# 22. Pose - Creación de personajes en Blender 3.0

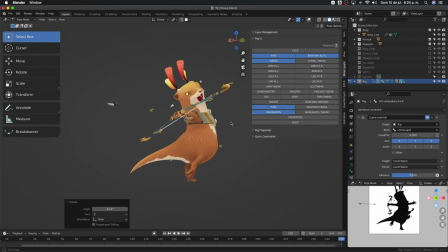2670s
y creo que terminamos con la pose de kawa creo que podemos variar un poquito aquí
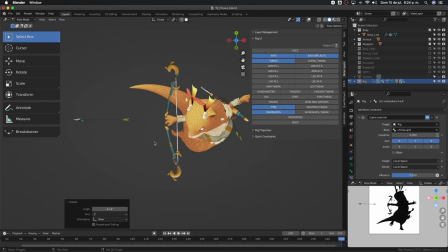2683s
es que no me gusta que esté mirando en esta dirección y la flecha esté yendo hacia allá entonces que tal si modificamos la flechita que vaya en esta dirección y lo mismo voy a hacer
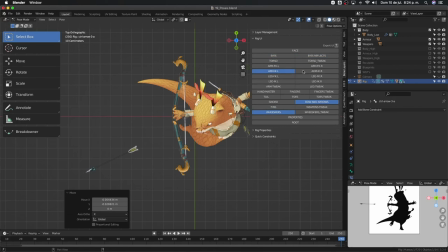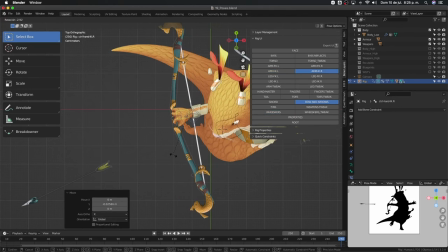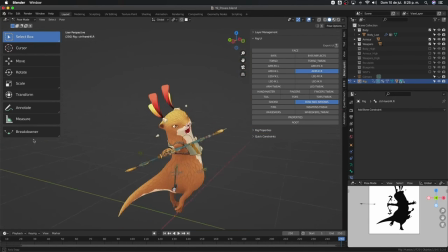2716s
dejamos el brazo como estaba se entiende que disparó y la mano se fue hacia acá perfecto bueno, muy bien, ahora lo único que nos falta es guardar nuestra pose para guardarla es muy sencillo
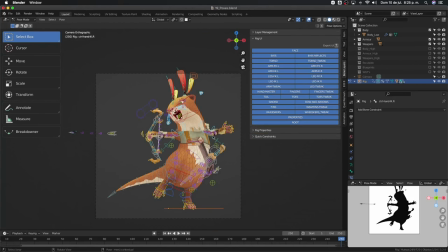2734s
simplemente la seleccionamos todo recuerden que tenemos que acomodar nuestra cámara para que
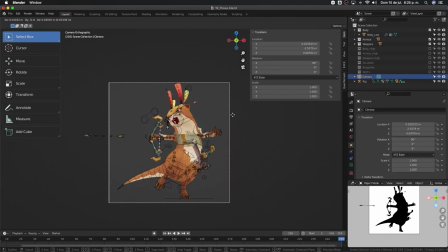2741s
la encierre lo mejor posible que sea súper claro en el
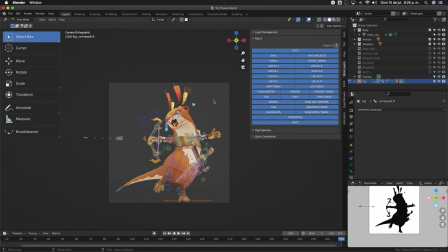2746s
túnel de la pose seleccionamos todos los huesos vamos aquí a la pestaña de animation y le decimos create post asset y
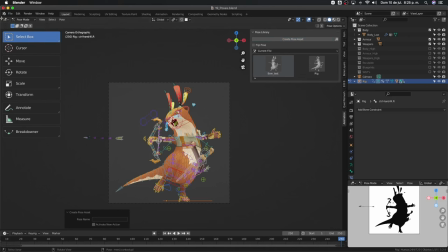2757s
aquí la creo vamos a venir por acá y vamos a ir
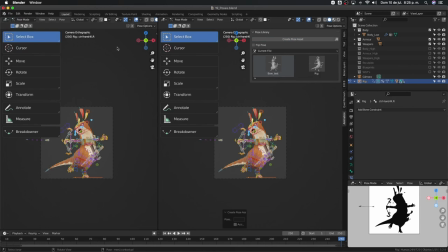2761s
a buscar ideas aquí vamos a buscar a su browser aquí quedó y subrimos la tecla n podemos modificarlo,
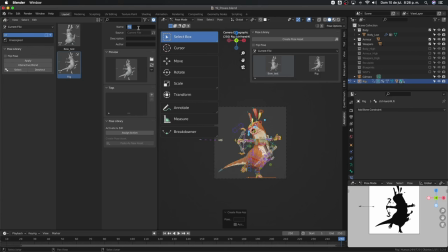2771s
cambiamos de nombre que se llame bow pose
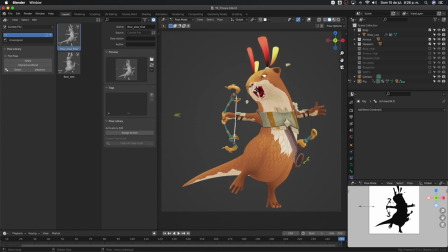2789s
y ahora comparemos las dos poses que tenemos, miren esta de aquí como se ve claro está disparando un arco
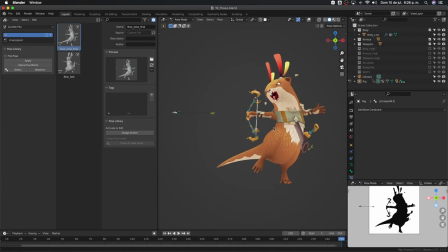2800s
está disparando una flecha cierto es claro, es clara la intención, se ve clara La posa del personaje Se ve su gesto, se ve las armas que tiene Esta de acá
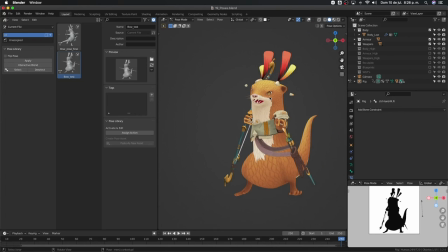2820s
No es tan clara ¿Cierto? Le falta interpretarse mucho Le falta mucho Obviando que ya El arco y la flecha Están en manos Diferentes Sigue siendo mucho mejor Esta pose de acá
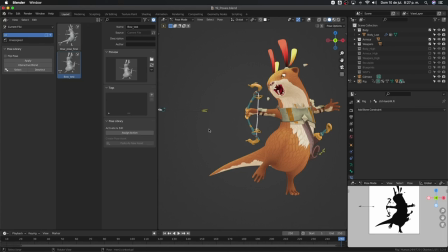2838s
Bueno espero que les haya gustado mucho este video fue más largo de lo que esperaba pero realmente pues me gustó mucho hacerlo no esperaba hacer un tutorial de cómo hacer poses en este curso pero creo que valió la pena y me gustaría
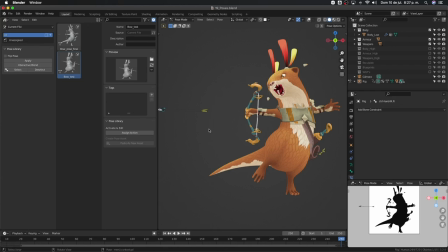2853s
ver las poses que hacen ustedes de su personaje ahora sí en el siguiente video vamos a ver cómo renderizar de la manera más profesional y más bonita nuestro personaje espero que tengan un excelente día nos vemos en una siguiente oportunidad hasta luego ah perdón,
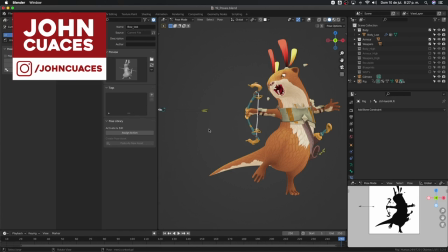2873s
recuerden que pueden seguirme en Instagram y recuerden que pueden apoyarme en Patreon para agradecerme de una manera más directa y para también recibir contenidos adicionales como este archivo como los videos